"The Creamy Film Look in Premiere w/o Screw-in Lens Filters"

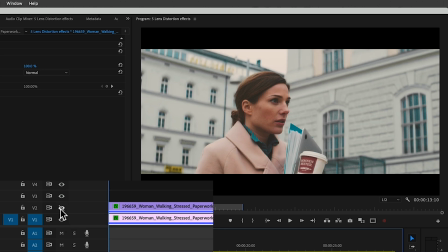4:07 We get this pleasing blooming effect around the edges between the highlights and the darker areas, creating a softer look.
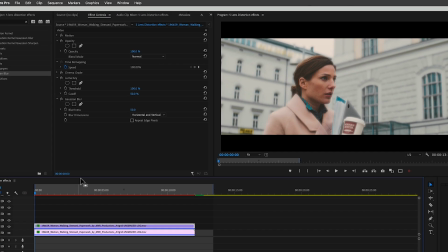4:14 If it happens to be too strong for your taste, just go back to the top clip and bring the opacity down. In this case, I think it looks good around 70%. For our fourth effect, the HDR look, we'll keep both clips and delete the other effects except Cinema Grade.
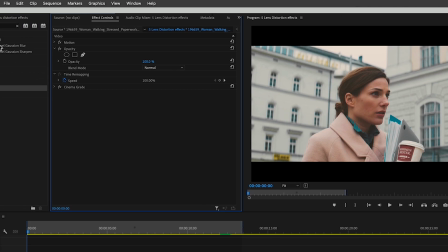4:30 To create this look, we'll add the solarize effect to the top clip.
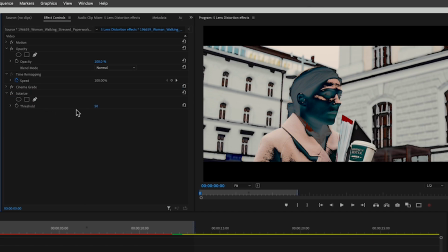4:37 By default, it's set at 50, so let's bring it up to 100 to get a more interesting outcome.
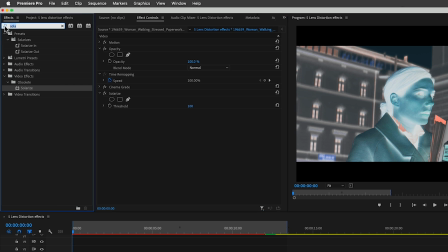4:42 Now, you'll want it to be totally desaturated. For that, you can use the black and white effect or the tint effect. Then we'll add the Gaussian blur effect, set it to 46, and make sure to enable repeat edge pixels.
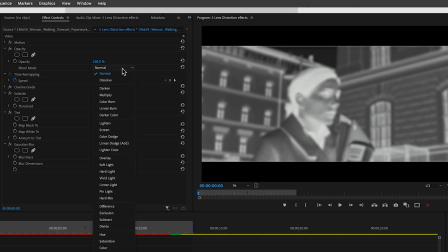4:57 Finally, go to opacity and change the blending mode to overlay. Che bella! This gives us a very graphical vibe to the footage, like an old magazine print.
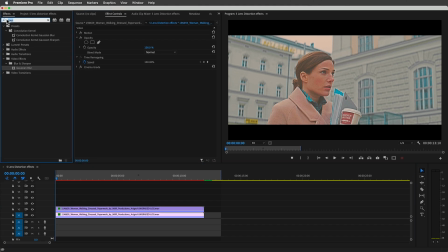5:09 It's a little flat, so let's add the brightness and contrast effect to the bottom clip and bring the brightness down. So far, we've looked at lens effects and the sort of dream looks they create, so let's explore color shifting in our fifth and final effect.
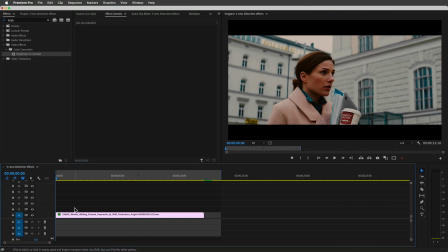5:24 This time, we'll keep only one copy of the clip, and again, leave only cinema grade.
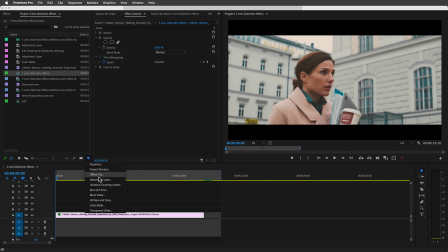5:28 Now let's create a solid. You can choose whatever color you like. I'll choose this shade of blue. Then position the solid over the clip, then change the blending mode to hard mix.
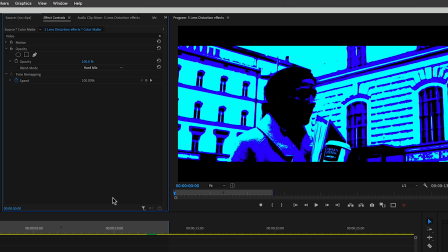5:43 We don't want the solid to tint our character, just her surroundings. So we'll create a mask around her.
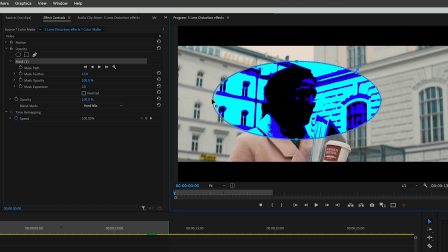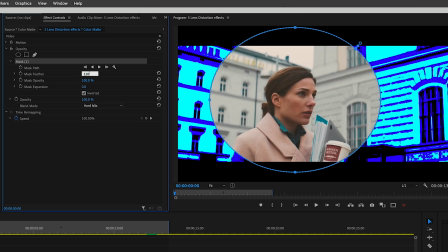5:55 Invert it. Feather the mask. And bring the opacity down.
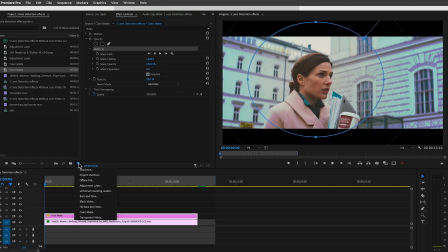5:59 The hard mix is creating very hard edges, so we'll create an adjustment layer and position it on top.
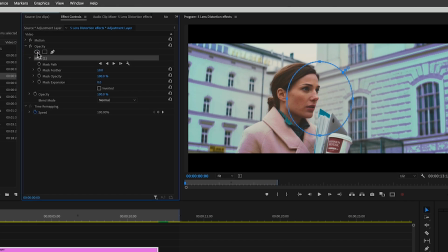6:08 We'll create another mask around the subject.
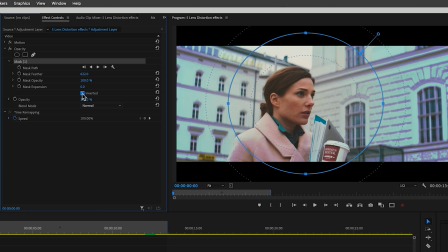6:14 Feather the mask, invert it, then we'll add the Gaussian blur effect, enable the repeat edge pixels option, and bring the blurriness up to taste. In this case, 47 looks good to me.
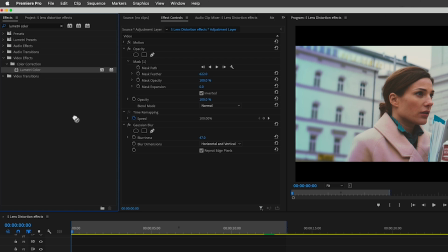6:27 Finally, we'll add the Lumetri color effect, and bring the shadows down in the base correction panel.
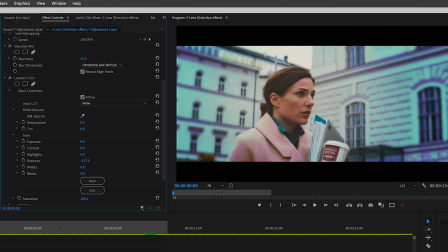6:35 And that gives us a really cool bluish magenta tint for a really strange dream vibe. While technically this doesn't mimic a lens effect, it's still a really cool effect in creating the dream vibe. And there you have it, 5 different creamy dream looks that you can create on your own in Premiere. Let me know what you think. Tell me which effect is your favorite. And if you like this grading demo with cinema grade, you can find out more about it by visiting the link in the description below.
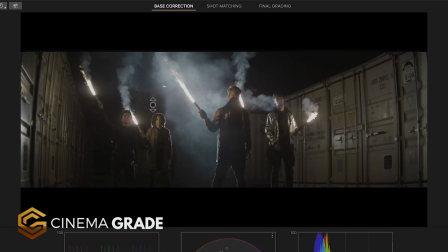7:02 It lets you click and adjust the exposure and color of things right directly in the viewer.
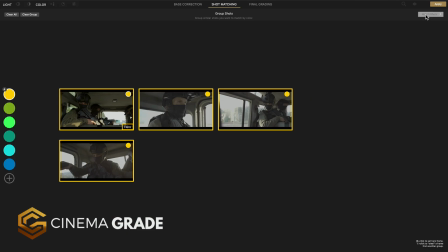7:07 It comes with 90 built-in colorist looks, a convenient batch processing feature where you can copy grades to multiple clips, and tons more.
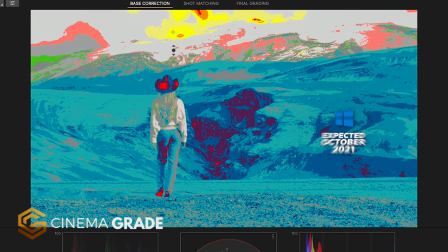7:16 It works on M1 Max and soon coming to Windows. You can get 20% off with coupon code YouTube20 at checkout for a limited time. For more new videos like this, click the subscribe button and then the bell to be notified of our next one. I'll see you in the next video. Let's make cinema quality video.